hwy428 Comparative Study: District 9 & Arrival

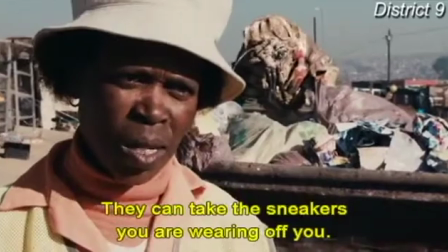Since the population shown in District 9 see the aliens as uncivilized, they do not think of how human the aliens are.
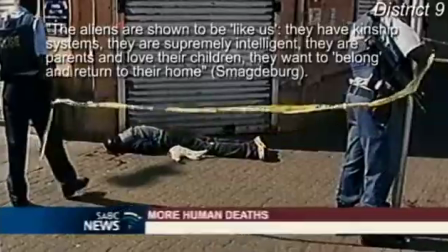The aliens are shown to be like us. They have kinship systems, they are supremely intelligent, they are parents and love their children.
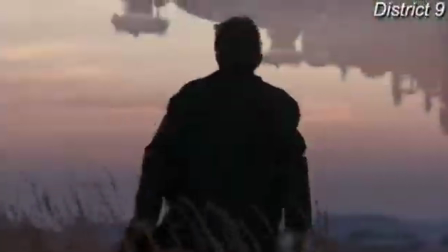They want to belong and return to their home. The camera angle of some scenes from District 9 seems shaky due to a handheld camera.
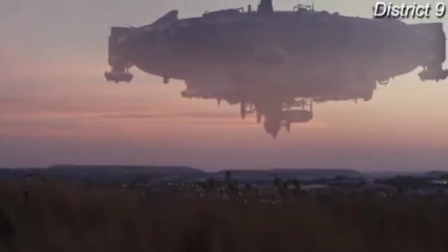This in the eye level shot helps the audience to focus on Wickes' feelings towards his mutation situation.
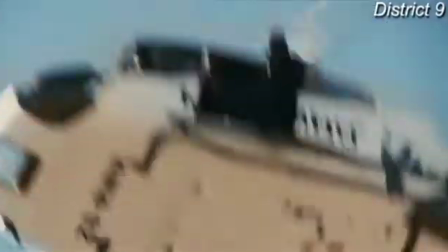One of the reasons that both films are different is because of their social cultural issues. District 9 presents aliens as inferior to humans.
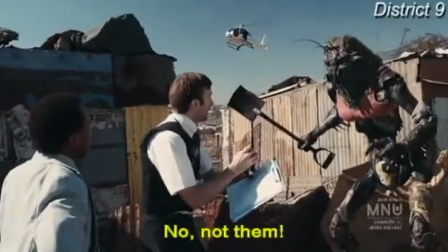Aliens have been living on Earth for 20 years.
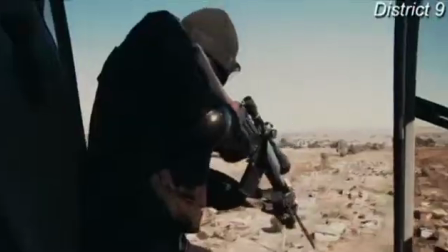The guarded area where they are segregated is a trash deposit area, and it is shared with the Nigerians.
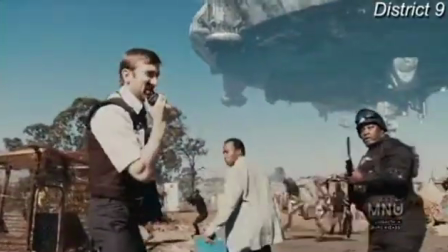The Nigerians have control over their weapons and manipulate aliens with cat food.
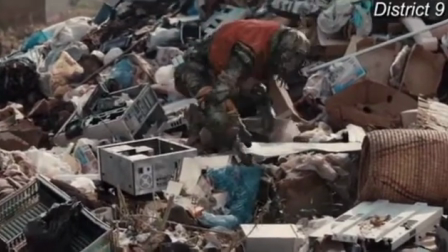Aliens also wear used human clothes from the trash, and this is how the aliens were treated by humans.
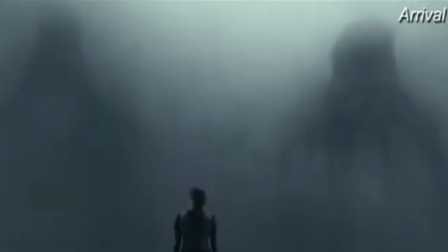Arrival introduces aliens very differently from District 9 through their appearance.
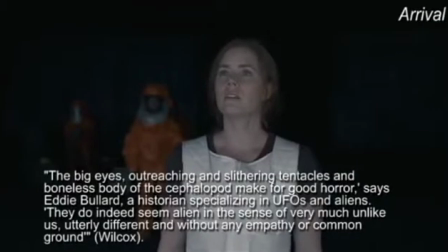The big eyes, outreaching and slithering tentacles, and boneless body of the cephalopod make for good horror,
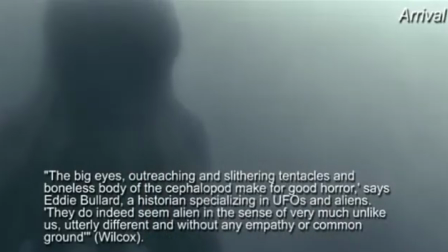says Ellie Bullard, a historian specializing in UFOs and aliens.
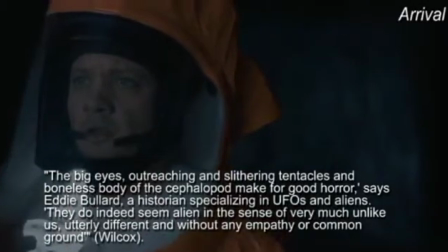They do indeed seem alien in the sense of very much like us, utterly different and without any empathy or common ground.
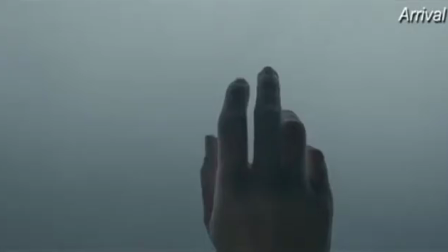Arrival also treats aliens differently from District 9. Even though Arrival kept the theme of otherness like District 9,
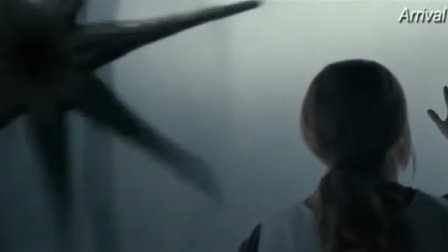it presented another way to view aliens instead of humans having the upper hand.
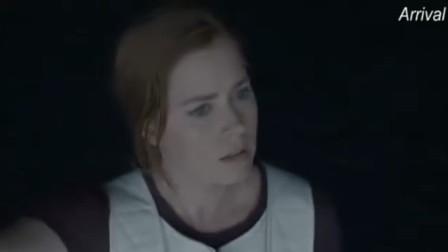The aliens are the ones in control. The only thing they seek is for the humans to help them in 3,000 years,
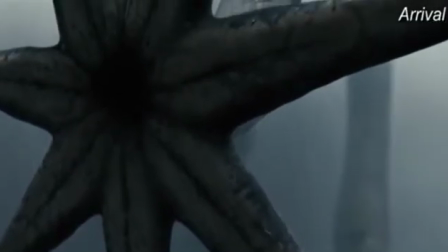but because humans are so scared of what they can do to them, anytime the aliens try to explain their situation,
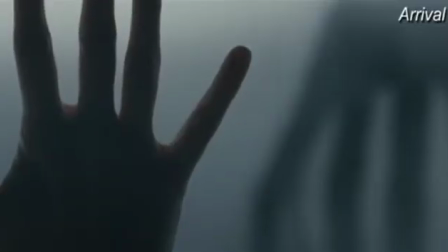the humans think that it's their way of saying that they will attack.
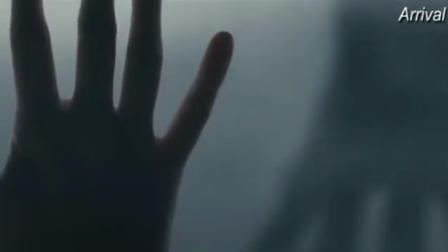The lack of communication made it harder for humans to understand the needs of the aliens.
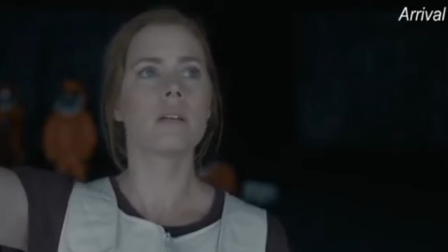Because of this, the aliens were treated as threats to humanity that needed to be eliminated.
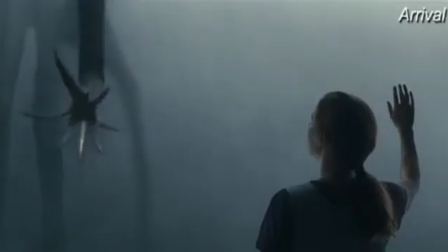Aliens from Arrival never left their vessel, and only some army members saw them.
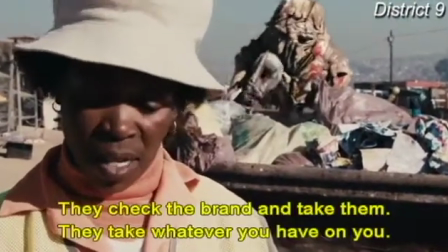On the other hand, in District 9, the aliens are roaming around human areas until they are contained.
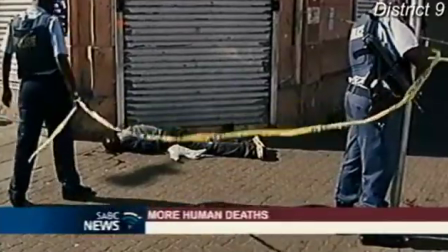The alien language on this film was understandable to the humans, and they had an Q&A type of conversation,
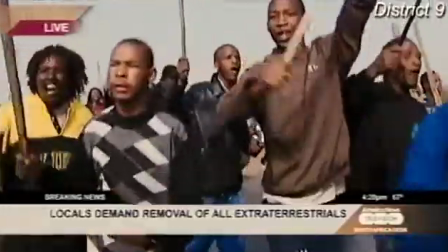but we can see the struggle of communication and even misunderstanding on the film Arrival.
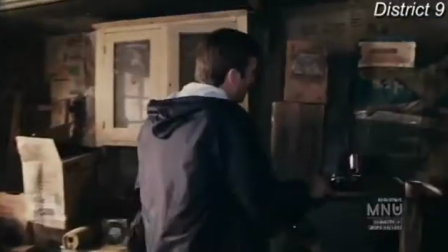Even though these films are science fiction, the cinematic language on both films has similarities and differences.
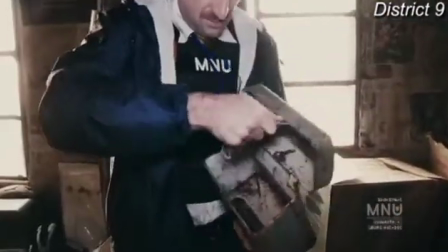For example, District 9 has so many scenes with handheld camera angles that creates a shaky movement and changes from a shot to another without a clean cut.
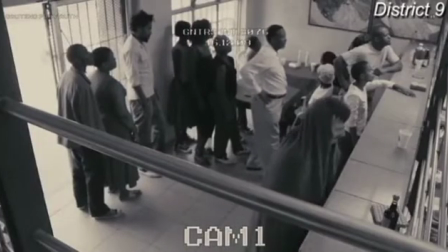The use of the security camera from a high level angle provides specific information from the selected frame,
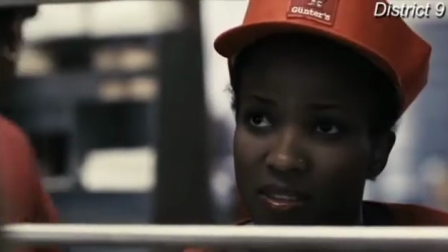and sometimes the audience needs to infer what is happening beyond what the camera captures.
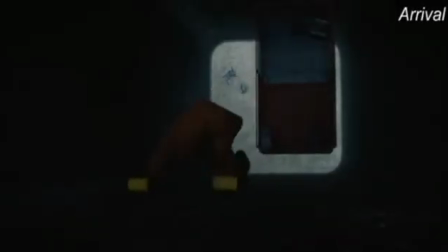On the other hand, Arrival has camera angles that create complex effects and maximize the mystery of the unknown.
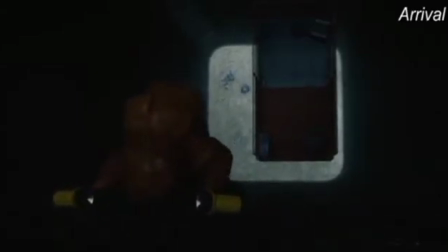On this scene,
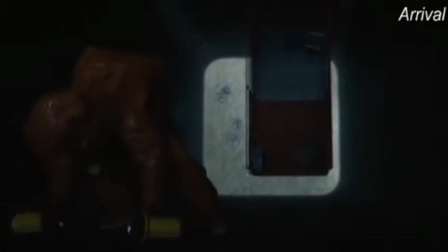the extreme long shot is used to emphasize the distance of the ground compared with Ian's body position and the tunnel entrance of the spaceship.
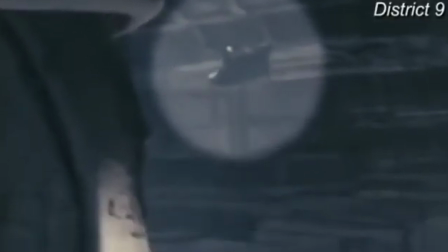On this scene from District 9, the camera is tilting down, highlighting how a piece from the spaceship is falling down.
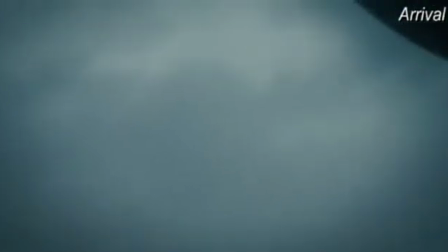The same camera movement is used on Arrival when the scene shows how the aliens descended a
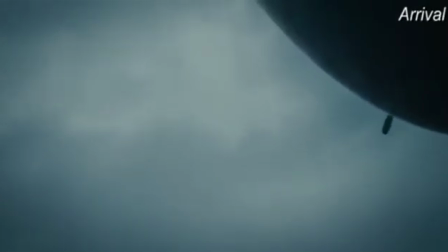capsule from the spaceship with the only purpose to bring Louise back to the spaceship to talk to her.
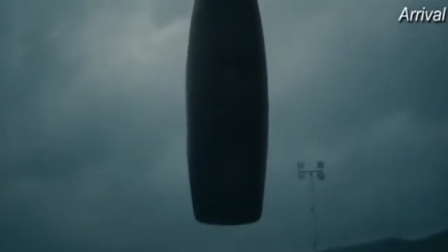The high-level camera angle used when Louise is inside the capsule shows the depth and the height of the capsule.
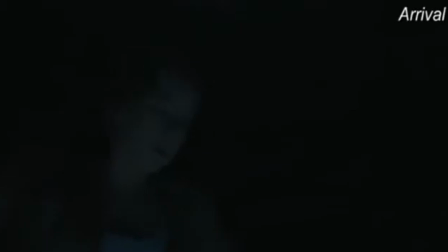The tilting camera movement shows the capsule ascending to the spaceship. The dim light used on this scene highlights the narrow space inside the capsule.
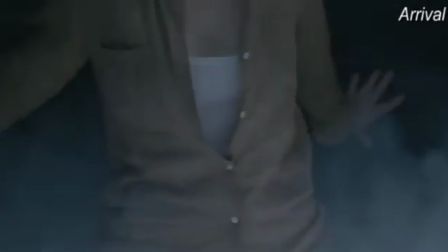The smoke coming from the bottom makes her feel short of breath since it contains the alien atmosphere and it is captured by the tilting camera movement.
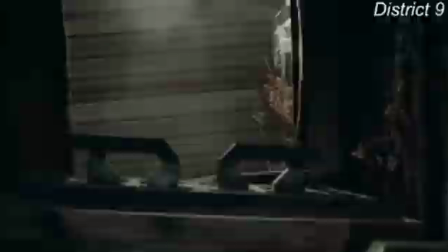Contrary to Arrival, District 9 shows Wickes inside the alien spaceship without experiencing any effect of the atmosphere.
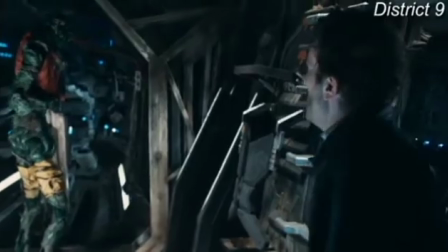The high-level camera angle and the dim light focuses on the damage of the spaceship.
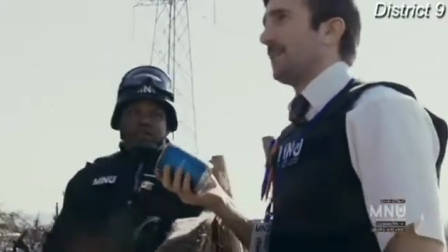District 9's main character easily interacts with the aliens and he is able to inspect their living space as requested by the MNU.
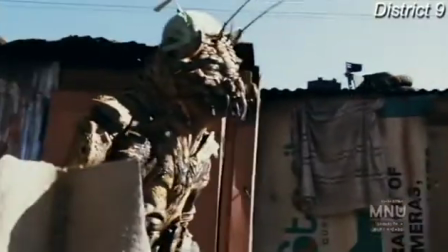During this documentary shot,
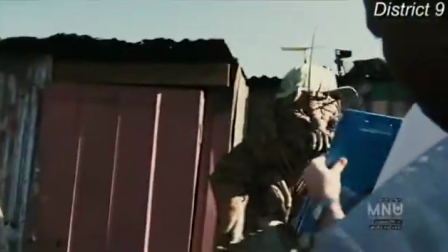the use of the eye-level camera angle shows Wickes with minimal fear or respect for the aliens' living space.
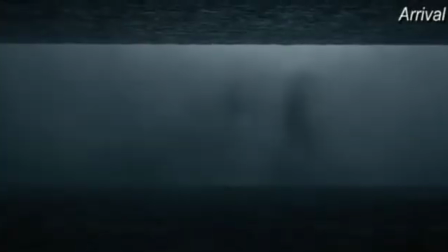The same eye-level camera angle shows Louise,
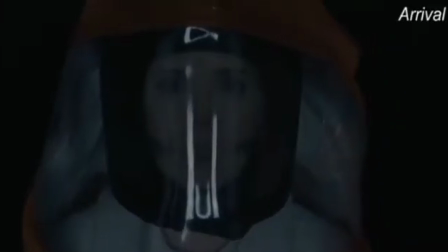but in this scene the audience can notice her fear and uneasy feeling that she has during her first reaction when seeing the aliens.
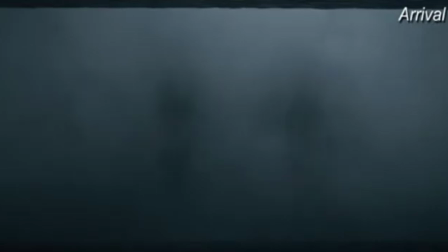The smoke and the blurry light coming from the alien side of the room makes them look very scary and menacing, like something from a nightmare.
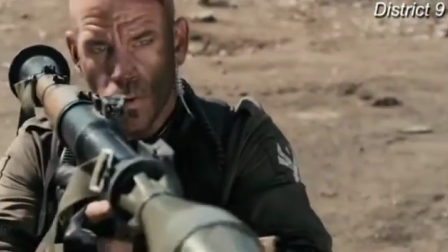Finally, District 9 shows a scene where it comes down to a tense battle between the government and the aliens.
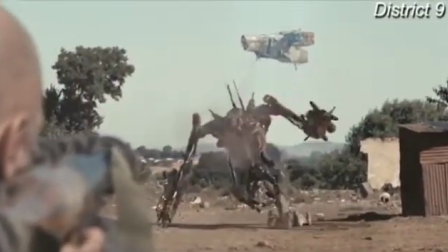This scene presents a camera angle which shows three different actions at the same time,
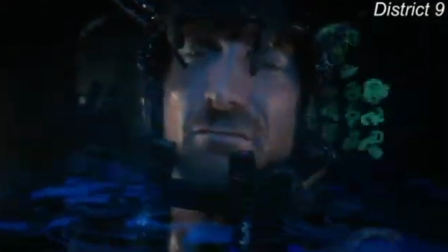increasing the audience view on the foreground, middle ground, and background action.
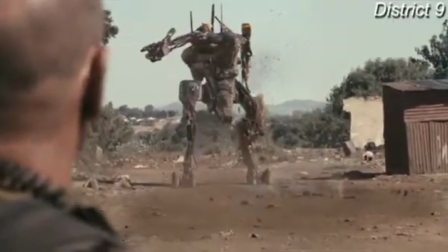At this point, Wickes keeps helping the aliens and his friends to get home. His life has changed forever, and so has his perspective on these aliens.
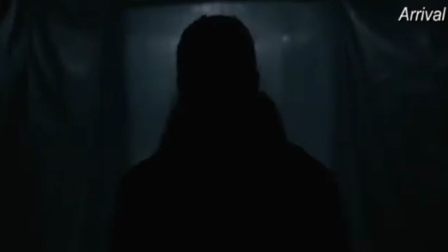The mise-en-scène on Arrival is very interesting, and that makes it very unique in a way that it can even make the viewer's eye uncomfortable.
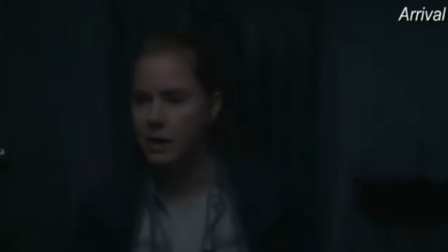Arrival plays a lot with its point of focus. This scene shows different actions at the foreground with Louise,
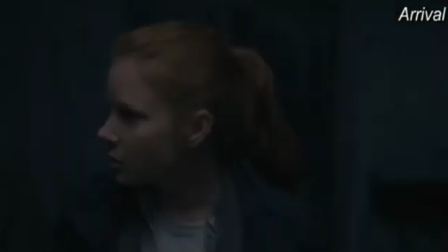mid-ground with the army members walking, and the background looks blurry and shows other army members.
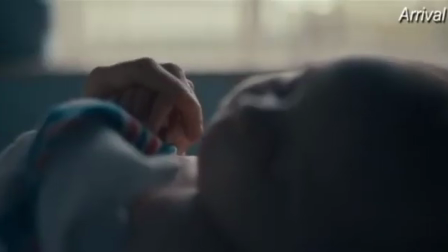The alien invasion in both films ended with the intention of a peaceful interaction between aliens and main characters.
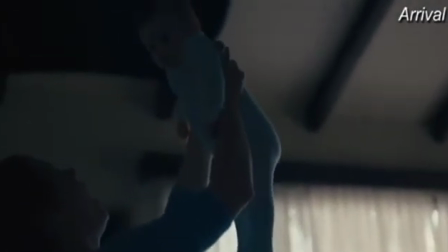The government kept looking at them as others, but the ones that interacted with them learned the value of their contribution.
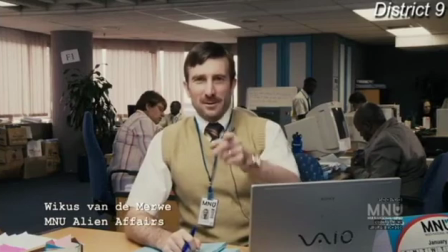At the end of both films, we can notice that the character development has changed throughout the movie.
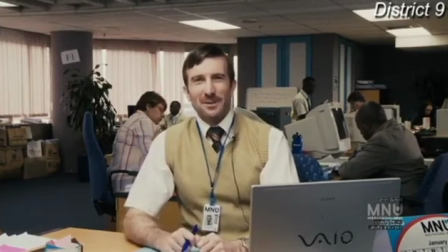Aliens are still considered as others, but not as dangerous as the first impression was.